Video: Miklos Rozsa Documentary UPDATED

to walk into the theater and to be confronted with this majestic music which is actually from the film you know they sit down eat your popcorn and
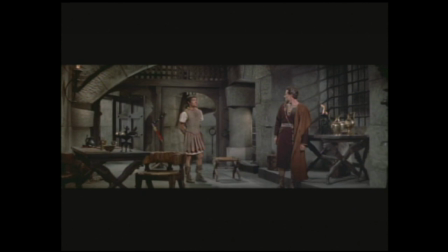(12:01)
then you know the film starts but you've already been exposed to the major
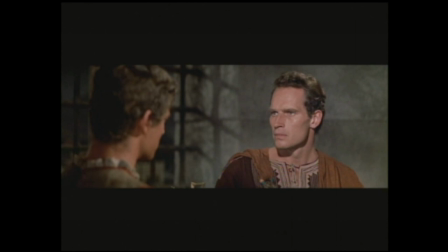(12:06)
themes of the movie there is rebellion in the wind it will be crushed for any composer you know the real um the
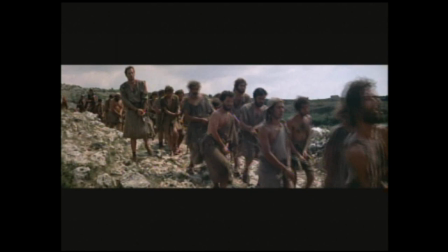(12:15)
real grail is is that that wide canvas the big epic story that can support a real contribution from a composer the music
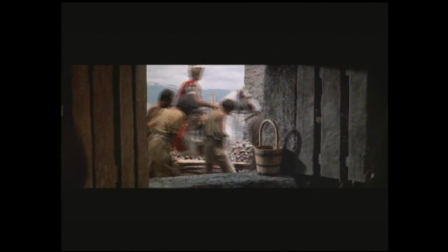(12:24)
for that film made it even greater than it was in the sense that it was grandiose and spectacular when you see
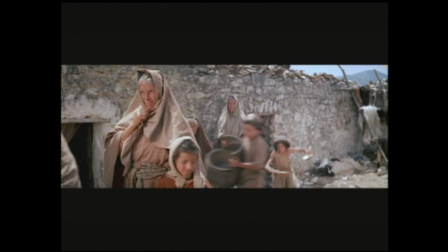(12:29)
it but with the music it creates that total link in the mind where the visual and the audio come together as one in your brain and you just sit back and you could feel the ancient world you could just feel it in the music first of all we don't know how Roman music sound we We have no idea. There's no documentation. We know how Greek music sounds. Rosa researched and found out that actually Roman culture got a lot of inspiration from Greek. So, consequently, he thought that, of course, also in music. And I think it's very interesting, very detailed, deep research.
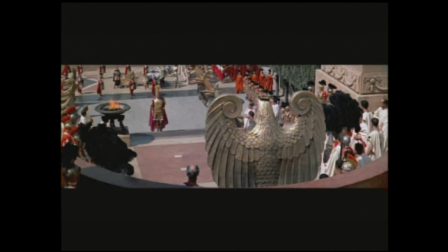(13:10)
Who does it today? He had one year to do research, to prepare everything. That's a big thing. I had ten weeks to score each of the Matrix movies, but that's the most time I've ever had for any film.
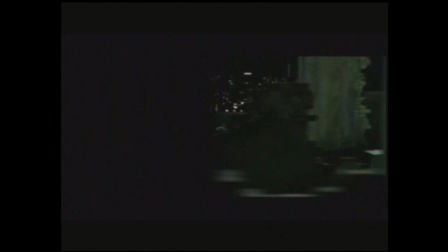(13:24)
The shortest amount of time I've had is two weeks. And Miklos Rosa was absolutely the master, not commenting what we see, but go underneath.
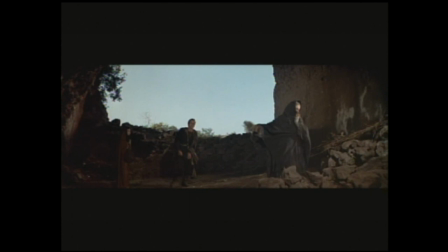(13:51)
One thing I noticed seeing the whole movie, he almost never scored an emotional scene.
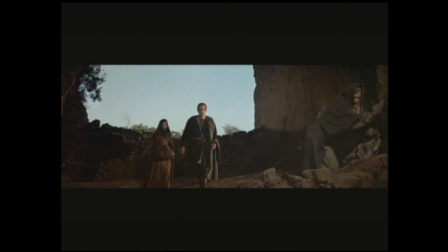(13:58)
Ben-Hur with his mother and sister when they are sick.
No, Jude and my son, no.
There's no music, it's quiet. And imagine today, today is a lot of situations when we have sweeping strings, a kind of emotional kind of things.
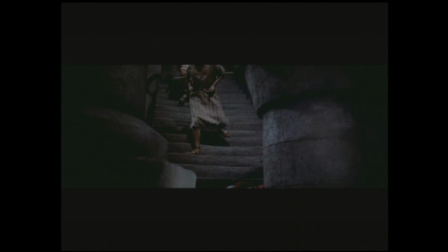(14:17)
We don't need it. The acting is so good, we don't need it, it's enough there. This is something we have to really learn from Rosa. He's following the story. He's following the ups and downs of Judas' life.
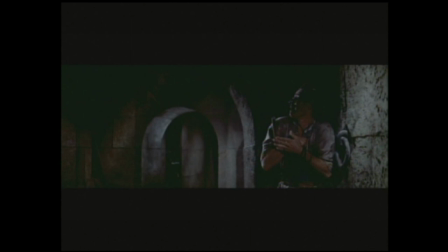(14:32)
Not commenting, oh, now it's falling down something here, so let's do some kind of question. No, he's not commenting, he's going underneath. It was a truly great movie and didn't really require music to make it great.
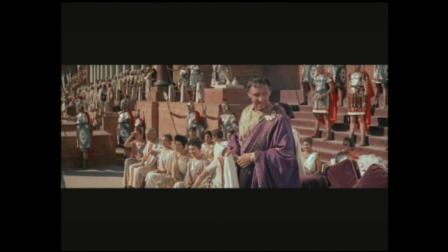(14:46)
And I think the best testament to that is that there's no music in any of the chariot race.
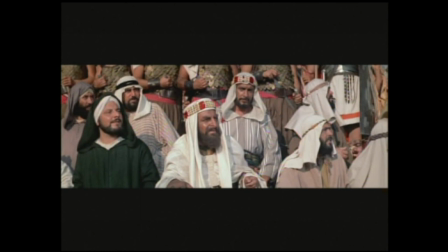(14:51)
The exclusive use of sound effects in the race allowed them to create a real point of view,
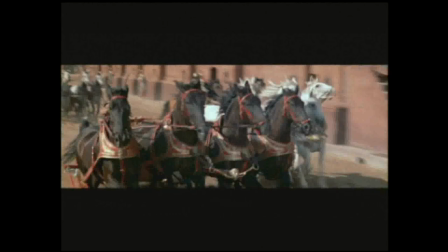(14:58)
visceral experience for the audience because you're hearing the race as the charioteers hear the race, left with the suspense of not knowing exactly what's going to happen. There's a danger when you score an action sequence that you will shortcut the audience's conclusions about what's going to happen,
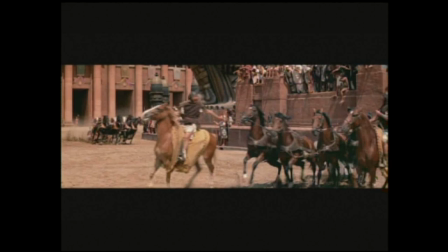(15:19)
that you give away what the audience really should just be there to discover in real time. I think you'd be hard-pressed to find an action film made today in which the consensus was there should be no music in the major action set piece of the film. More than likely not, today it would be a pop song. His score is very deep, very detailed. Miklos Roja was very astute in discovering what William Wyler, and all the other directors that he worked with,
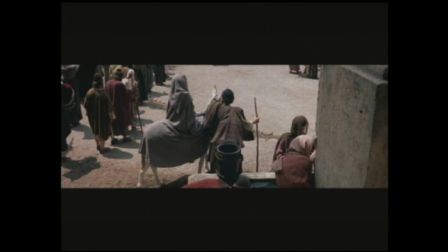(15:59)
what that director was trying to communicate in a scene so that he could communicate along with him and not against him.
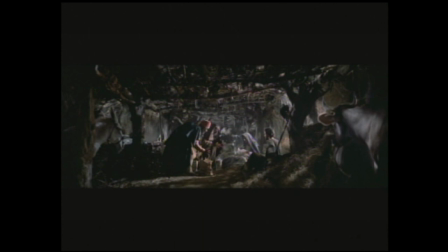(16:05)
There are a couple of places I remember, which I really loved, the cow's tonality incorporated to the score, which I think is incredible. Mr. Weiler had in his head that he'd like the nativity scene to be scored with a 16th century Christmas hymn that he had heard.
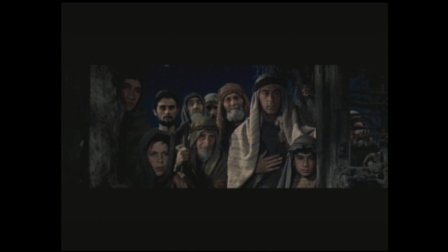(16:23)
Dr. Roja was completely against that. He said, that's 1,600 years after the first Christmas.
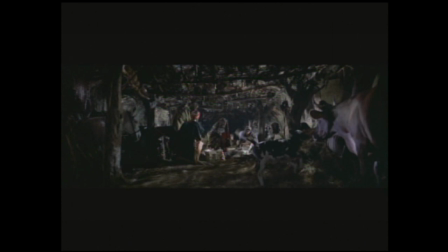(16:29)
We can't have that. And Roja played for him the music he had composed, and Mr. Weiler said, this is beautiful, we'll keep it in. you know.
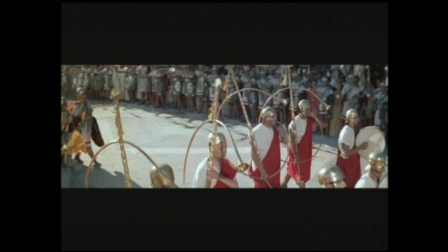(16:37)
When we see musicians on the scene and they play trumpets and percussions and especially trumpets, different kind of trumpets, he reconstructed some instruments.
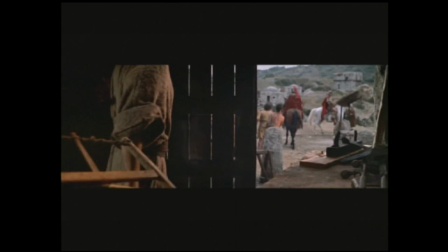(16:48)
Every time the the Christ figure came on the screen, you never saw Christ's face, you never heard his voice.
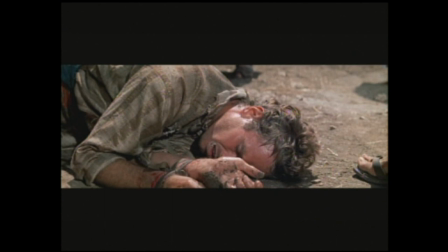(16:54)
But we hear a certain type of music.
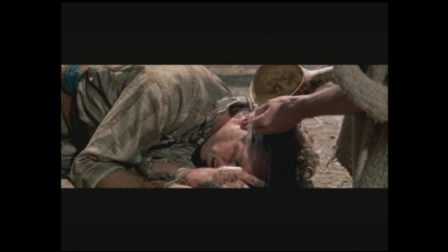(16:57)
Miklos Rosa used a pipe organ every time when we see Jesus Christ.
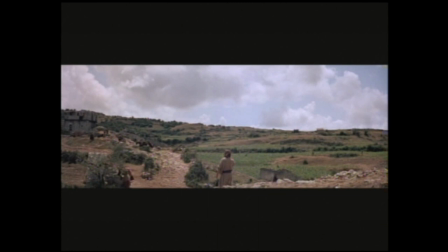(17:04)
And the only thing that tipped you off that it was Christ was that he had long hair and there was great music.
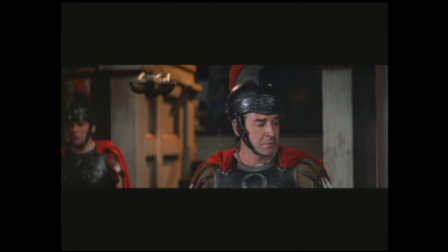(17:14)
The galley scene in which the character who knocked out the tempo for the rowers to row at,
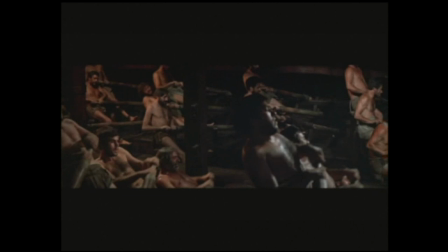(17:21)
it was, I think, a pretty exciting scene when the military fellow came down and said, okay,
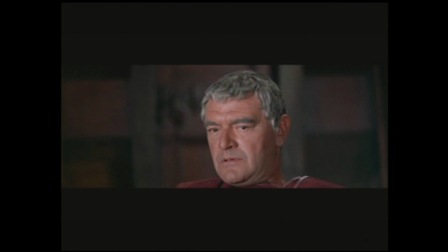(17:27)
let's see attack speed, okay, let's see ramming speed.
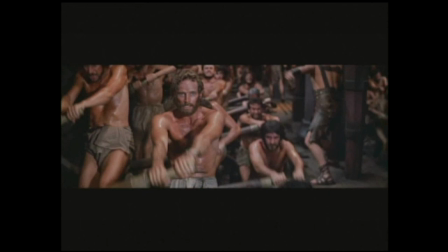(17:30)
And noticeably, the pace got faster and more exciting because the audience could really feel these slaves becoming very,
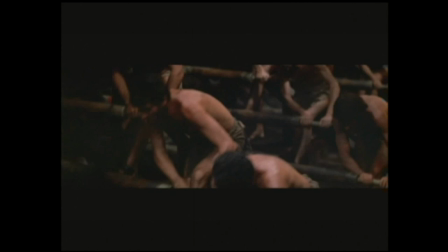(17:39)
very fatigued at this really hard work.
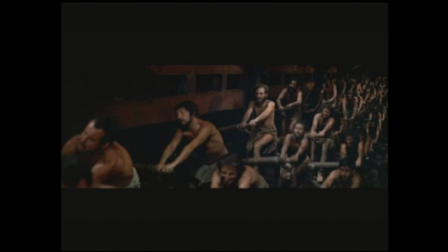(17:42)
If you see the finished picture, you can see when he gets up to ramming speed, he starts bang, bang, bang, bang, bang, bang.
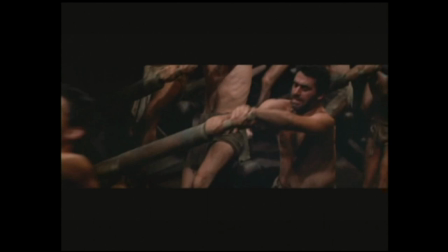(17:48)
And then as it goes, he starts to slow down a little bit,
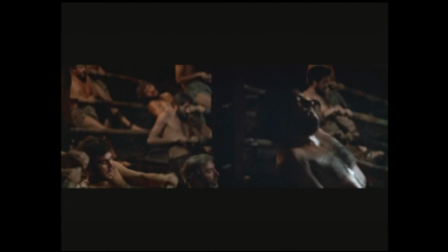(17:52)
which was a big challenge for Roja because he didn't have the benefit that we have now of being able to fix
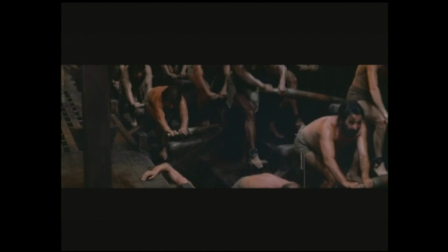(17:59)
the music after the fact. the music had to match the picture but it wasn't an even beat and I
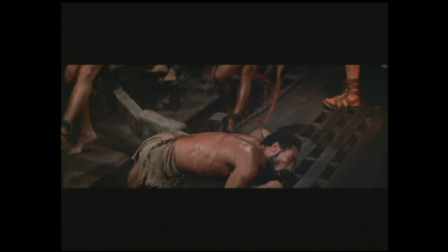(18:05)
think it's remarkable looking at the film how closely Roja not only matched the
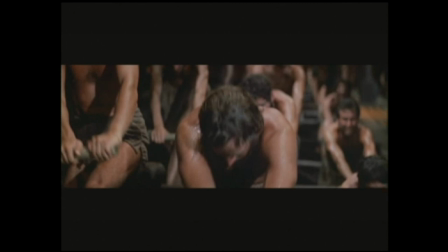(18:10)
tempo of the man striking the blocks but he managed to
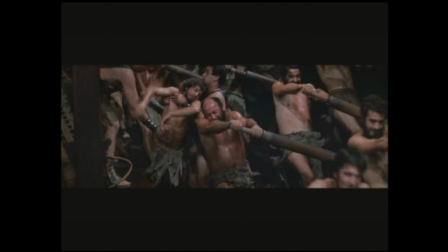(18:15)
keep the intensity going in spite of the fact that the actors were actually slowing
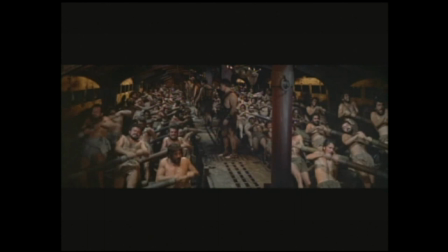(18:20)
down there
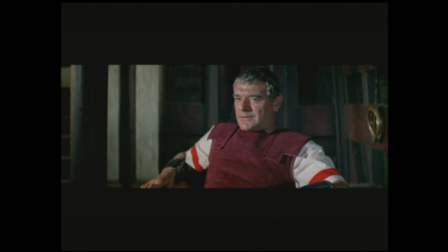(18:29)
are advantages and disadvantages to the way Miklos Rojo worked as opposed to the way a composer would work today. What's really striking about the score is that there's no reliance on technology or, you know, computerized click tracks or synthesized mock-up scores or anything of that sort.
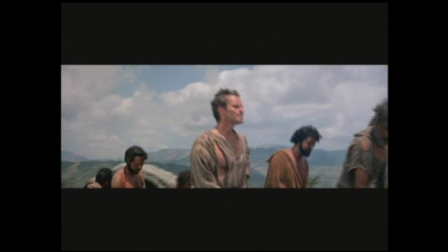(18:50)
It's pure technique. It's pure craft. It's pure art. So when he was working, it was all in the abstract, you know, he could basically theorize because, you know, writing music on paper is somewhat of a theory,
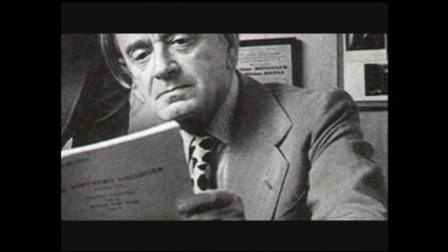(19:06)
whereas a modern-day composer might rely on his crutches a little too much.
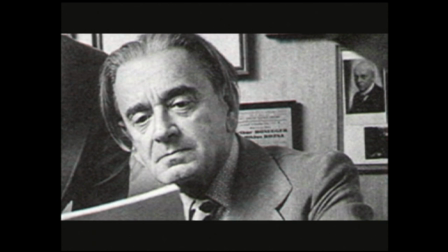(19:11)
Roja had said that he won three Academy Awards and that Ben-Hur was the one he cherished the most, and I think that it's fair to say that it was his crowning achievement.
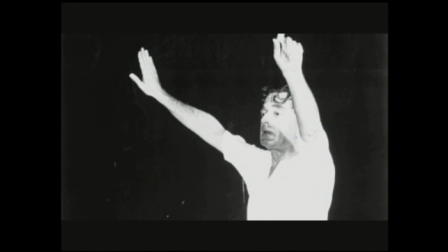(19:20)
And then afterwards, he became more active as a concert composer. I believe that John Williams has made a name for himself outside of Hollywood as being a remarkable composer. He may be the only orchestral composer that the man on the street could name, but I think that it's because of the legacy of people like Miklos Roja that John Williams can carry on that legacy.